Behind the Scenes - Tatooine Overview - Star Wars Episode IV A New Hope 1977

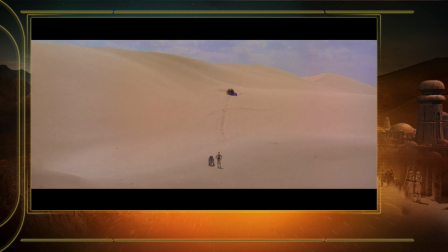What a desolate place this is.
For Tatooine, I made an illustration showing 3PO and R2 coming across the desert, and you could see their base capsule in the background.
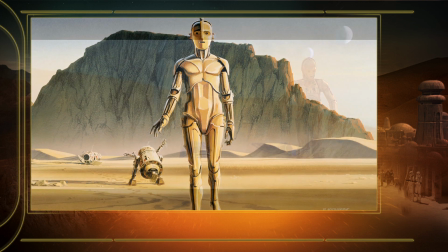I had done artwork that went into films, but not a feature film and not anything that matched live action.
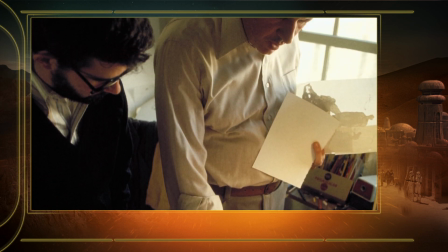George would let me know what he wanted, basically, and I would tear through the thing rather quickly.
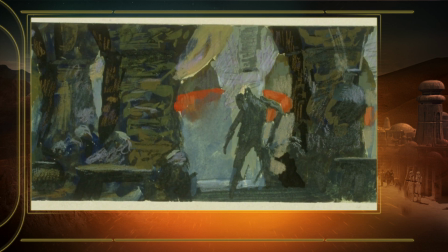I didn't think my paintings would be reproduced. They were just there to make everybody clear as to what George wanted the film to look like.
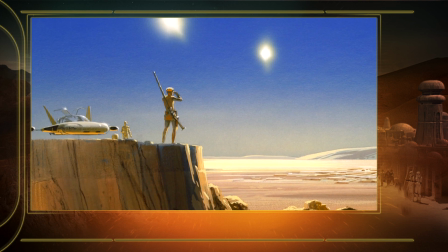Tatooine was to be a desert planet. I had a photograph of a big rock on the Oregon coast that I put in for a background.
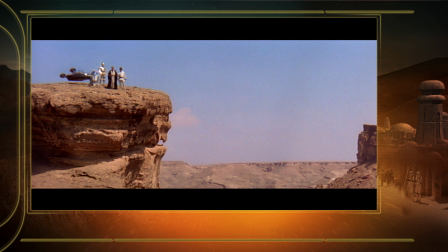Instead of the ocean, I put the desert in.
We must be cautious.
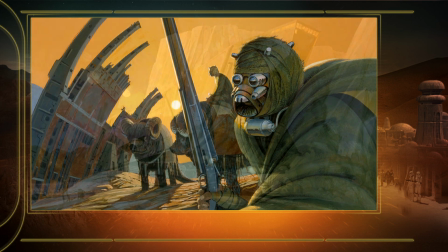I did the Tusken Raider painting and the Sandcrawler and R2-D2.
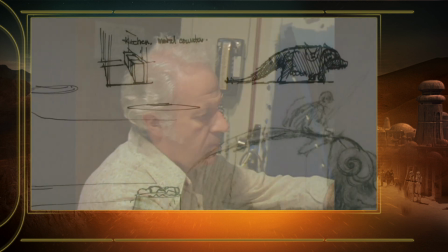There was a whole gang of stuff. I was sitting there working on these drawings, and I was thinking to myself, gee, maybe this thing really will get to be a film, you know.
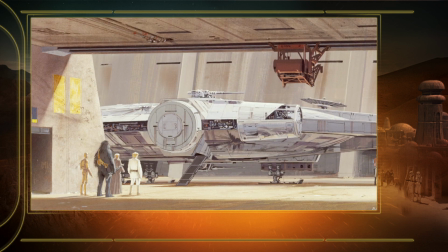I thought, oh, this is too much, too expensive, just reaching too far out. But sure enough.
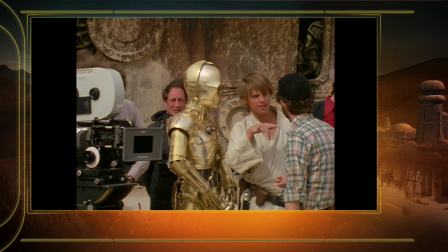Tatooine's one of the most important locations in the Star Wars series, and the reason is that's where everything begins for Luke.
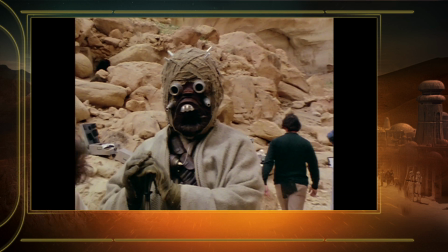There's a number of techniques that were done, and a lot of it was shot in Tunisia.
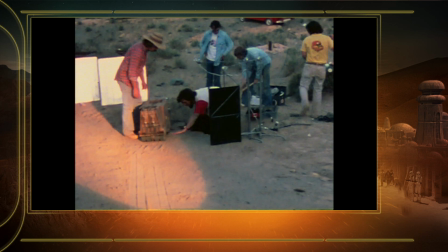Some of it, the land crawler, was actually shot in Death Valley and with a model about 2 or 3 feet long here in California.
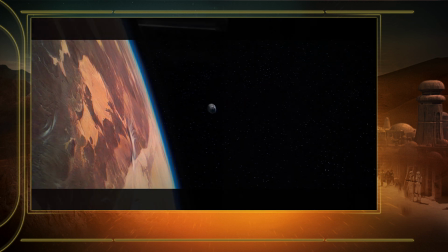Some of the distant views of Tatooine are actually a matte painting. The pod was a model shot against a painting that Ralph McQuarrie did.
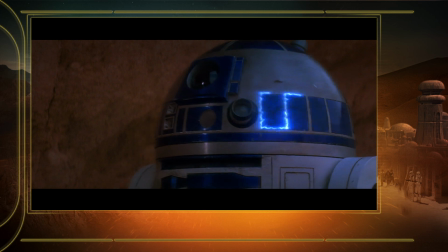My first big scene with alien dialogue took place when the Jawas capture R2-D2 and carry him into the Sandcrawler.
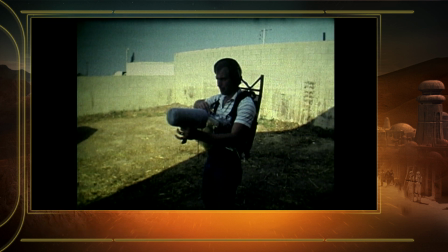You couldn't go out and just record Jawas anywhere.
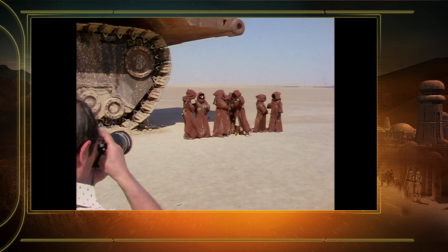I started out with a gentleman who spoke Zulu, got him to tell me stories and to act out little vignettes, different emotion, you know, angry,
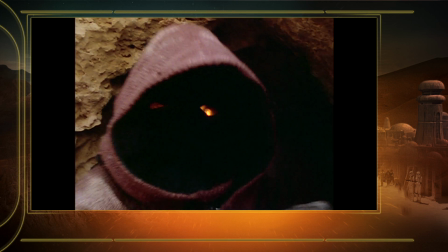laughing, curious. And then we just sort of imitated it from there on.
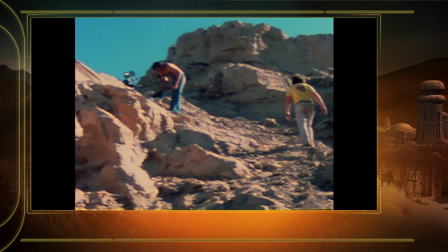A few of my USC cinema friends, we went out to Vasquez Rocks, which is a state park north of LA with a nice echo. We would go out there and yell, "Utidi," and this sort of stuff.
Utidi!
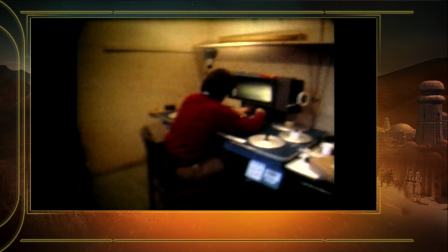I think I just put everything in it that I found was amusing at the time, because we had so many little personalities as you went along.
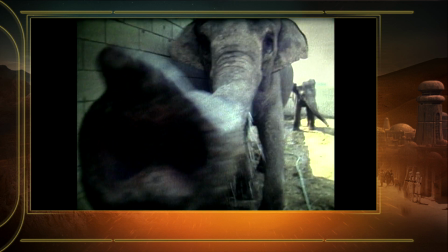I found that if I drew upon sounds in the real world that you couldn't immediately identify,
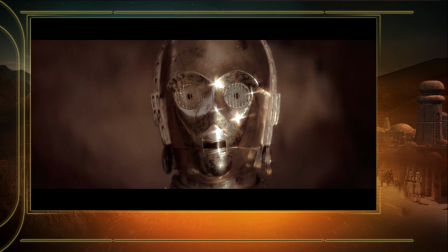it gave real credibility to Tatooine. While they were filming in Tunisia,
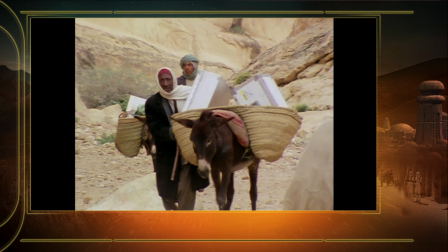George heard the braying of the donkeys that were used to transport
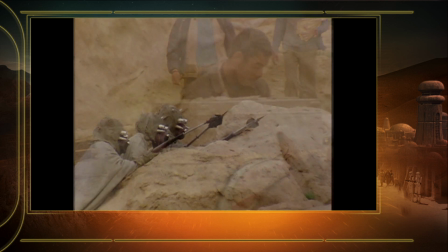gear to their location and thought that would make a good sound of the Tusken Raiders.
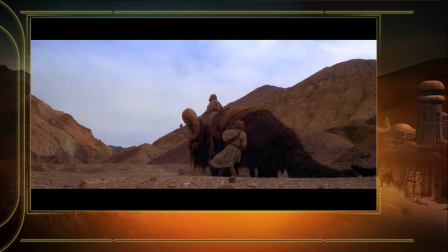It was a living flesh and blood animal that gave it a whole sense of reality. Tatooine, of course, is where Mos Eisley is and where the cantina sequence takes place.
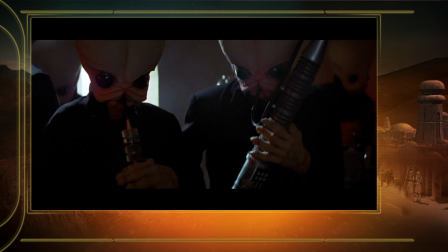And that sort of sets the real fun of the movie.
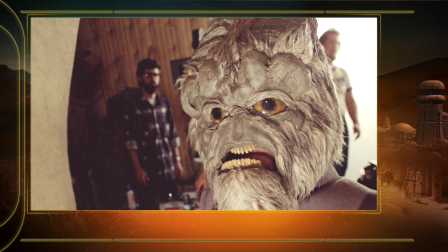And a lot of the barroom stuff was shot in England, but then a lot of it was also done back here in Los Angeles with various masks that were made and shot, I believe,
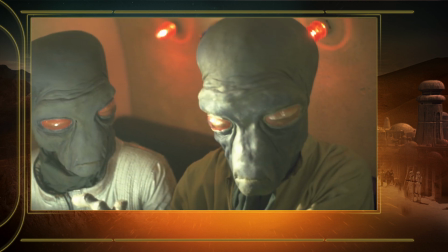in one day. A lot of my friends actually had made the masks and were playing the characters themselves.
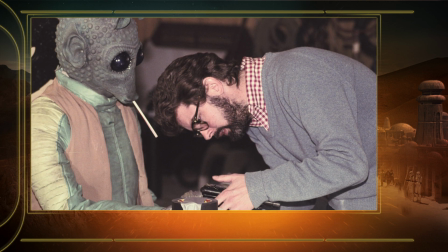And it was done just as a little insert.
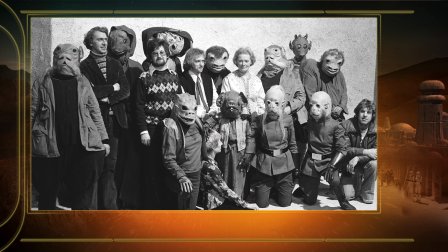And yet, that's so important in the film and so memorable that it really added to the spirit of being in a foreign place.
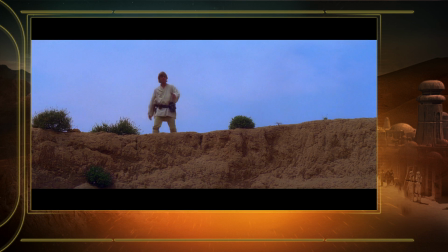Luke! Tell Uncle if he gets a translator, be sure it speaks Bocce.
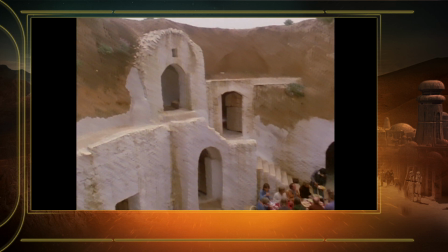Luke's home was actually a hotel in Tunisia, and not some elaborate matte painting or anything like that.
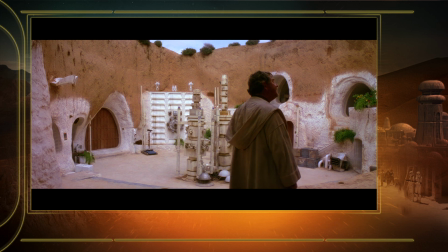It's reality, a real place they picked, and I think that really helped the film seem very, very believable, because it was done on a real location.
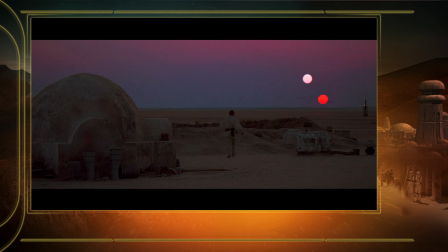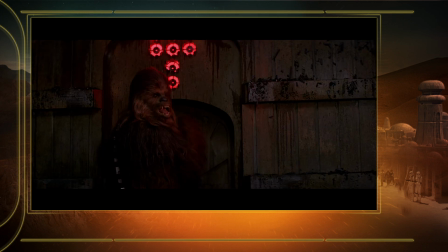Did you see that? What?
I always wanted him to have more fun doing it. I mean, I still think, pardon me, George's "Could This Be Dianoga Poo Poo" was a wonderful ad lib.